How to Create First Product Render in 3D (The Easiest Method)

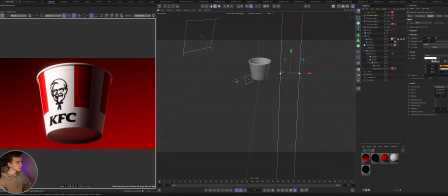[4:11]
So that it isn't too dark on this side, the right side. Here before, here after it. This is also an important aspect, and we have another light, even more.
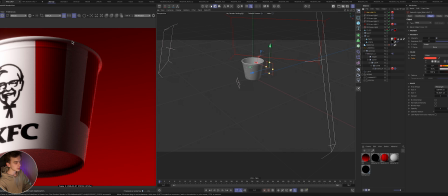[4:25]
In this case, here it adds to us a red tint, so it doesn't look too dull.
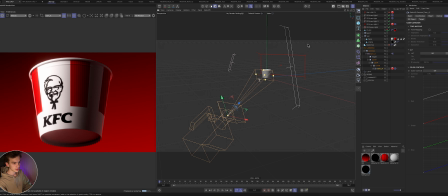[4:32]
Now let's move on to the camera. Set up the camera as it is configured here. Let's create it from scratch. For example, we have a camera. Let's go to it. Here we go into our camera. This is how our scene looks.
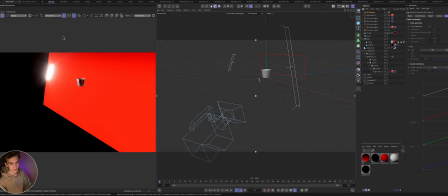[4:46]
From a general view, we go into the camera, go into optical, go into object.
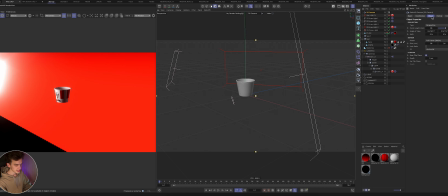[4:53]
Here we have the focal length. This is the camera distance. In this case, Let's set it to 120, for example. Now we see that our camera has moved closer. It has become more from a different angle.
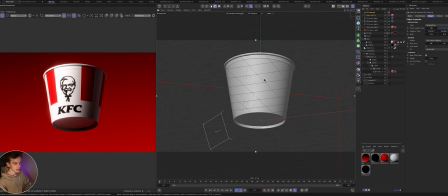[5:06]
What do we do next? Since we are in the camera, in this case in the camera, we can move and position the object, like this, as we wish.
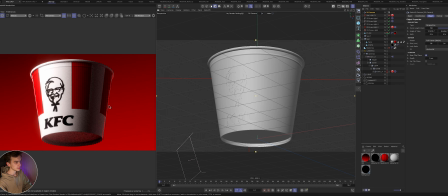[5:15]
For example, we move in and place our object in the center of the screen. For example, we can also change it, the size of our image.
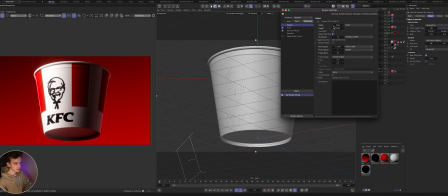[5:24]
Then it will become square, so we move in a little. After that, a very important aspect.
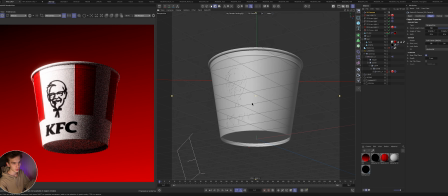[5:29]
It seems like everything is ready, everything is kind of cool. For a beginner, it's really quite cool.
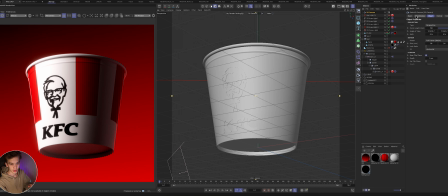[5:34]
But how can we improve our render? We go into optical, check the box here in bokeh. Our object is completely blurred. We click here on the button, click to focus.
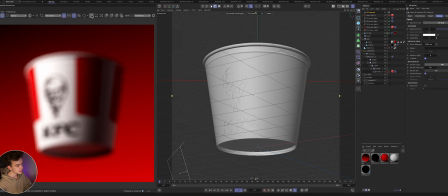[5:48]
And after that, when we are in the render itself, we select what the camera will focus its attention on. That is where the camera will focus. Look here. For example, we click, select the logo, after which the camera, accordingly, focuses precisely on the logo.
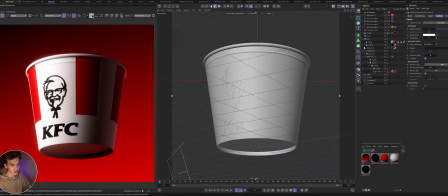[6:08]
Where we clicked. If we want a much stronger blur on our background, we can use this parameter and, for example, enter 3 here to see what happens. We see that the object has become more blurred. If we enter 1, it will be even more blurred.
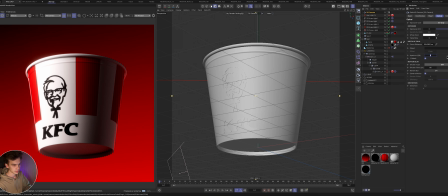[6:25]
For example, to get a clear result here, then we see where our focus is. We can also check again this button, how it works. This is actually very useful. Here we can find out that it, you could say, measures distance, but it's too strong.
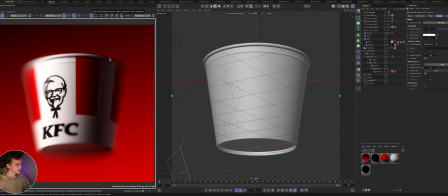[6:44]
Let's set it to 2, for example, and leave it like that. Good. Excellent. This is a pretty good render that looks appealing and with which you can already start doing something, developing. If back when I was just starting out, there were tutorials that explained things this simply and easily, I would have been very happy.
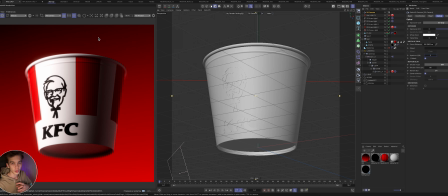[7:02]
And guys, if you want me to cover exactly what interests you, what you find unclear, how something works, write about it in the comments. I will make videos on this topic, so subscribe and stay updated. Follow my Instagram, I actively maintain it.